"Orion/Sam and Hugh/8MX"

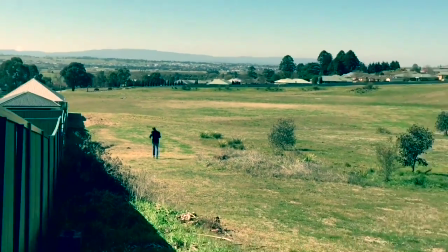259s
This shot was sped up to emphasise the character's need for speed
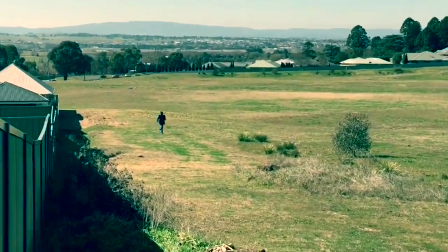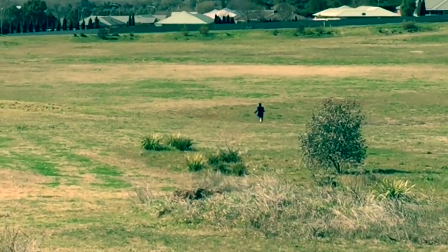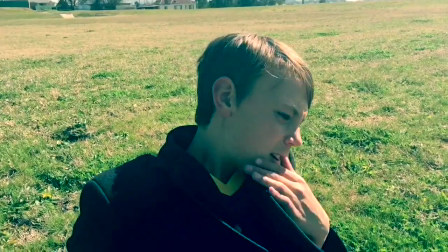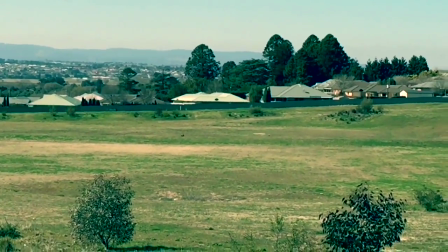279s
This wide shot shows the main character from another character's perspective This dolly shot reveals the character
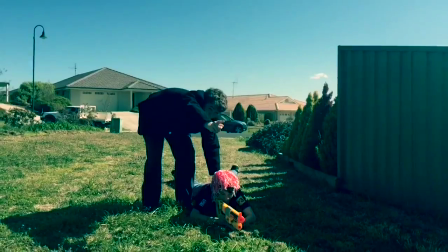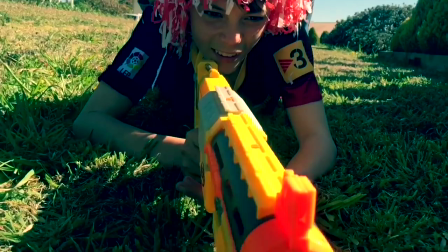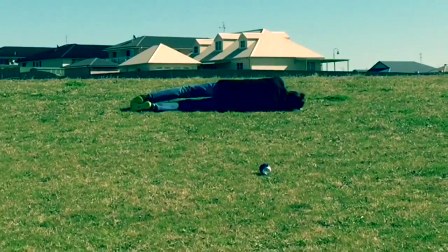295s
This shot is frantic to show the characters death.
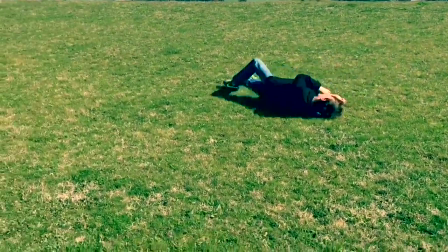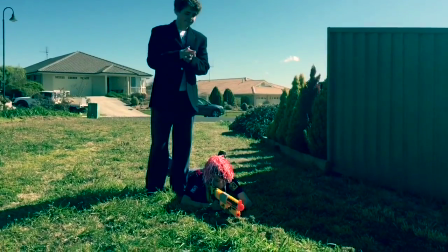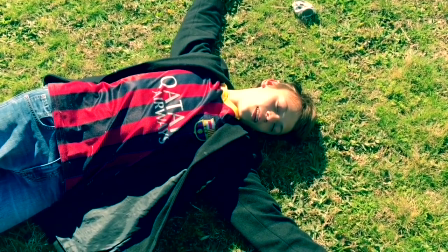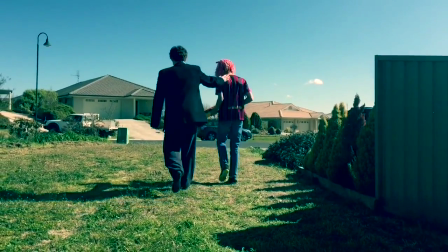314s
This shot shows the characters walking away from the camera, which signifies the end of the story. We use the filter blockbuster for the colour to show that the film had a more action-y feel.